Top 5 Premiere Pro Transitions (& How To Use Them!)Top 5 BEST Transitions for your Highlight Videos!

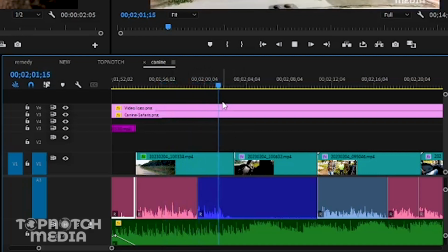2:55 The video from the first shot bleeds over into the next shot creating a smooth transition between the two shots the name j cut comes from the shape of
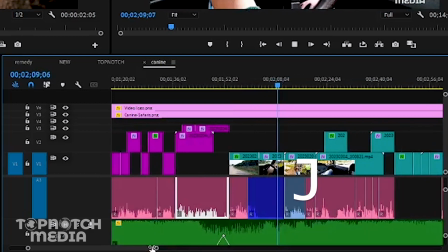3:06 the audio and video tracks on the timeline which resembles the letter j
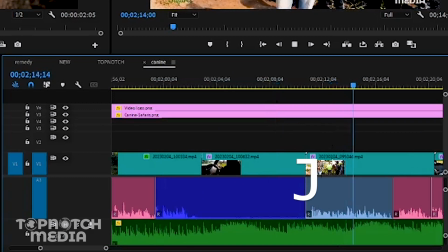3:11 when the video from one shot extends over the audio cut to the next shot if something related to the j cut is the L cut the L L cut this is basically the opposite of the j
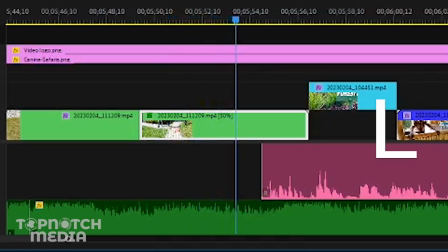3:25 cut and in this the audio from one shot is continued over the visual cut to the next shot the audio from the first shot bleeds over into the next shot creating a smooth transition between the two shots as i had earlier told you about the j cut the l cut as well comes from the shape of the
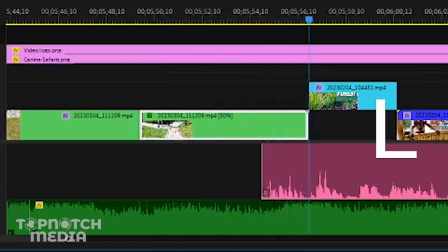3:43 audio and video tracks on the timeline which resembles the letter l when the audio from one shot extends over the visual cut to the next shot and now let's talk about one of my favorites I can say this is my favorite cut this is the cutting on action guys if you have not used this transition you have to use it like what are you waiting for you have to use this cut well this is a technique
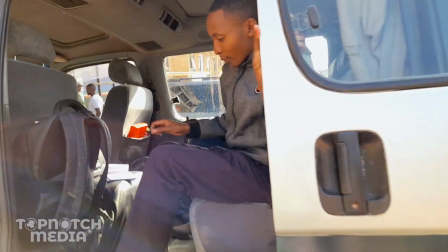4:10 in video editing where the editor cuts from one shot to another way the
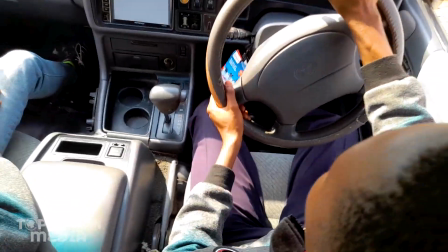4:15 subject in the frame is in motion this could just an illusion that the subject
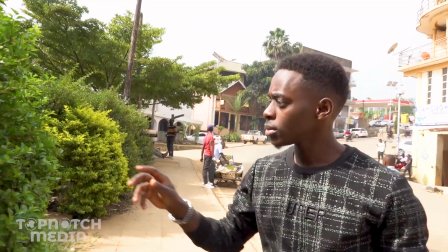4:20 is continuing their motion across the cut and can be used to create a sense
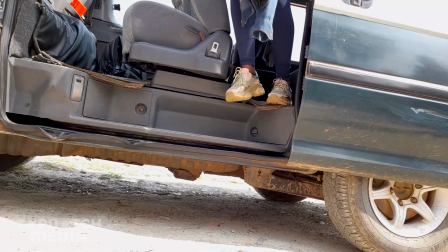4:24 of continuity and fluidity in the edited footage anyway guys that's all that i had for you in this episode and if you found this video helpful why not hit the subscribe button and give me a thumbs up this helps out on the channel so that this video can be recommended to many more other users out there who are into video editing and videography i look forward to creating more amazing videos with you guys and if you want to be part of the family and if you want us to hit that goal go ahead and subscribe down there you can leave all your comments and all your questions in the comment section but for now see you